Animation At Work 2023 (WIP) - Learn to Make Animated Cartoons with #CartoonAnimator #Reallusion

In this video I'm going to go behind the scenes on how I made my Lazy Animator promotional short for Reallusion's Cartoon Animator Animation at Work contest.
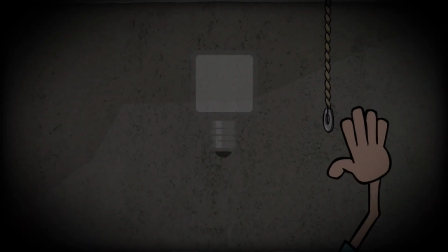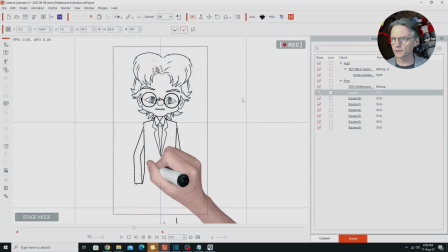[0:16]
Okay, so here we have the project file for my animation in Cartoon Animator 5, and just to get started, this is my original avatar of myself that I created.
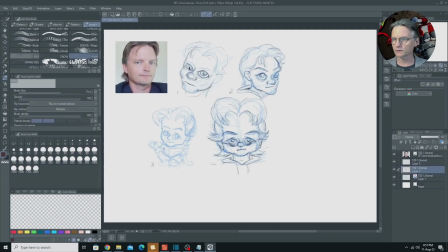[0:28]
The face is my original drawing, which you can see here. Originally drew it in Clip Studio based on this photo.
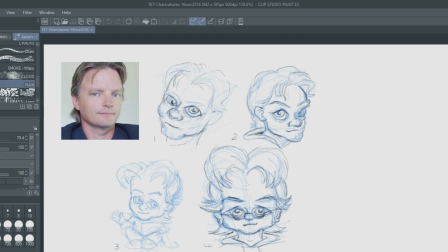[0:36]
It took me about 4 tries to come up with the end design that you see there,
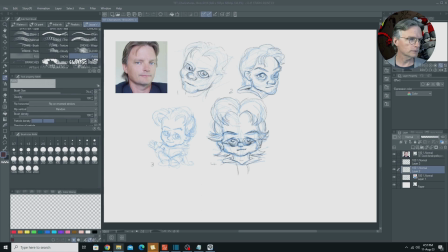[0:42]
and I then adapted that into my final avatar, which looks like this.
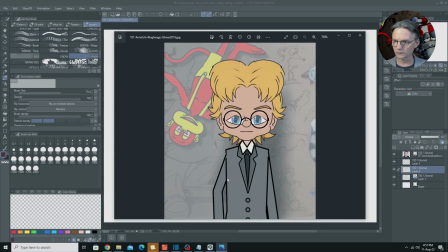[0:50]
That's the actual face from Cartoon Animator, and as you can see it's using a G2 character body on that.
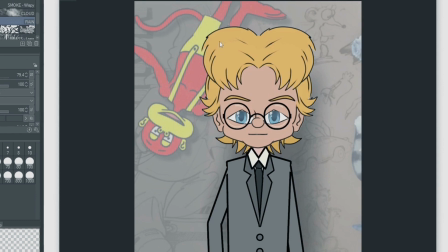[0:57]
The face itself is a morph based head, but it's got sprites for the front and back hair and sprites for the eyebrows, and these glasses are attached as an accessory.
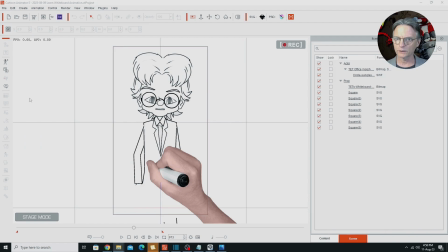[1:08]
For this particular project I recolored the whole character using the render styles, the G2 characters.
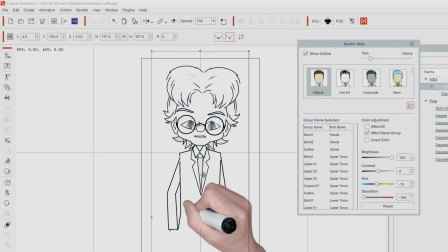[1:16]
That's why I used this version with the G2 character body, and that I tend to use in all of my print promotion. And as I said, I just went through and recolored everything using render styles,
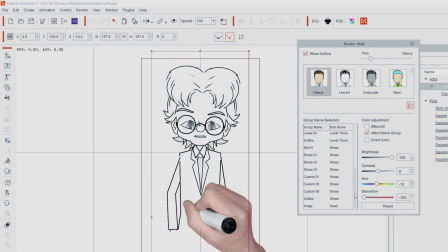[1:29]
so you can see all through here, even the head itself, even though it's a morph based head and not a sprite based head. You can actually recolor that through render styles as well, so you can see all the settings have been changed here.
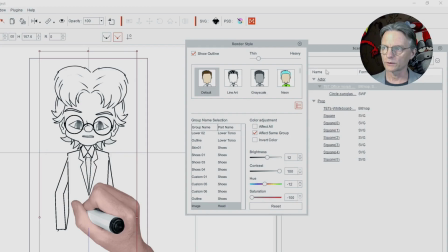[1:43]
And that's how I got this whole thing to look like a whiteboard character.
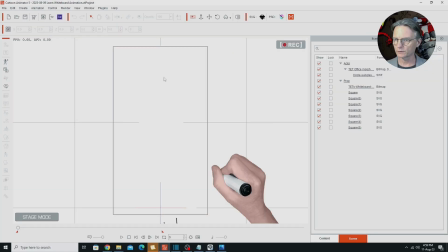[1:47]
The whiteboard animation is done using full form deformations,
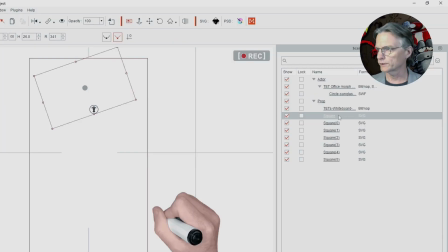[1:54]
so you can see here what I've got is rectangular shapes,
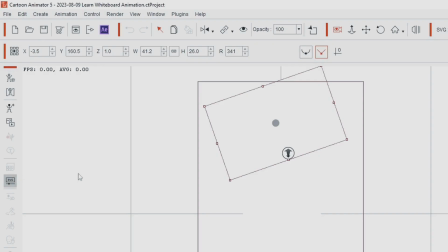[1:58]
and if I was to select that and then recolor it just for the purpose of this demonstration,
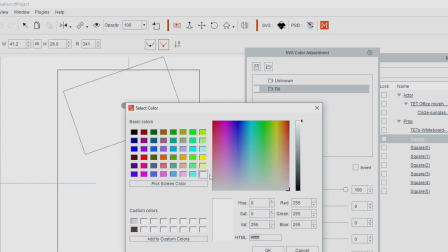[2:04]
select the fill. We'll just give it a slightly grey colour like so.
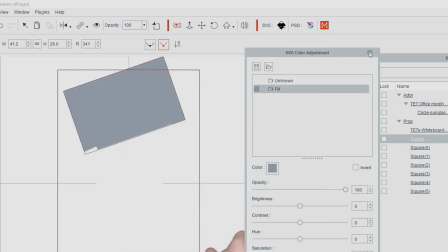[2:09]
Go OK. Go OK.
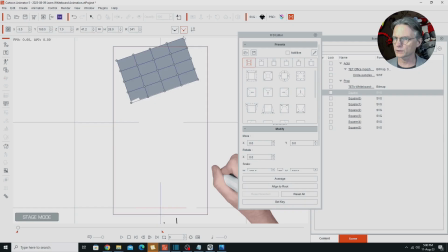[2:13]
And now if I select FFD motions, so you can see that's before I do any of the work on it.
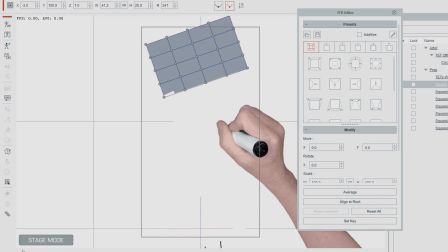[2:21]
And once you start animating with the hands, it's just a case of shifting the points of that shape out of the way
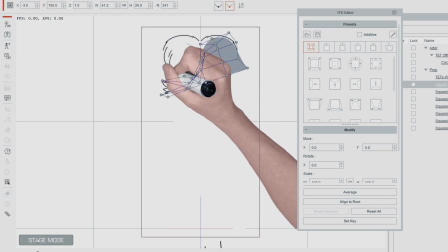[2:28]
as my hand with the marker is following around each thing. So that's pretty much how this whiteboard technique works. Undo that, so that's white again.
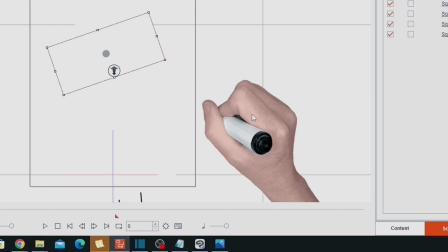[2:41]
The hand itself is just a photograph of my own arm holding a marker.
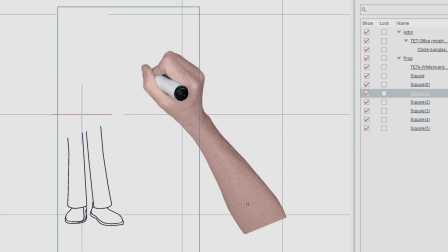[2:47]
You can see there, that's my own arm holding a marker that I took a photo of and then removed the background on. And if we look at how that's rigged, take it into the composer.
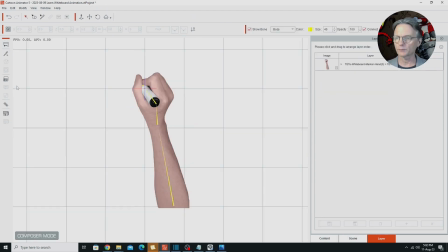[2:58]
It's just a prop, imported in as a prop, and you'll see it's got 3 bones here,
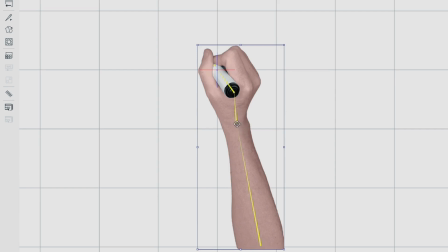[3:03]
and just one for the arm, then going from the wrist to the pen to the point on the pen.
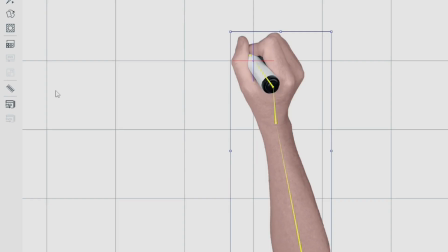[3:09]
And it's actually got spring bones from the wrist down, so if I open up the wrist spring bone here,
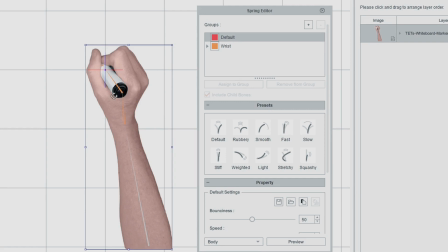[3:16]
you see just from the wrist down, and that's fairly important for this effect to really sell that this is being drawn, because the spring bone, if we move it around, you can see it gives it that little bit of flexibility,
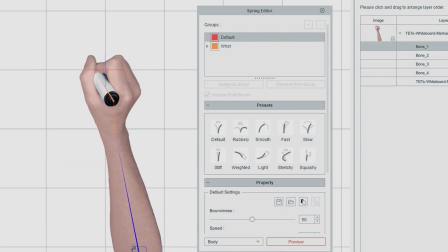[3:29]
and it makes this look a little bit more like a real hand and less stiff,
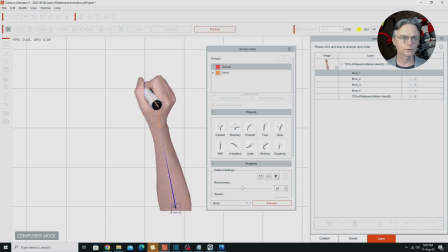[3:33]
which is what I think makes doing whiteboard animation in Cartoon Animator look just that little bit better than dedicated whiteboard animation software. I haven't seen any whiteboard software that actually puts any kind of spring bone into the hand.
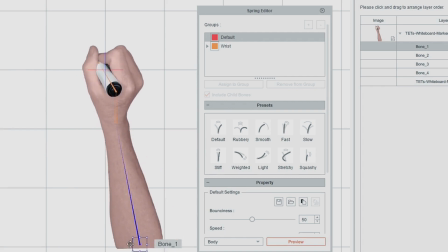[3:50]
They're all keeping the hand pretty much like a static prop. But because we've got the spring bone in the hand,
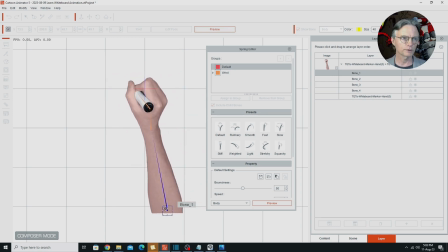[3:57]
we get this nice extra bit of movement that makes the hand seem just a little bit more lifelike.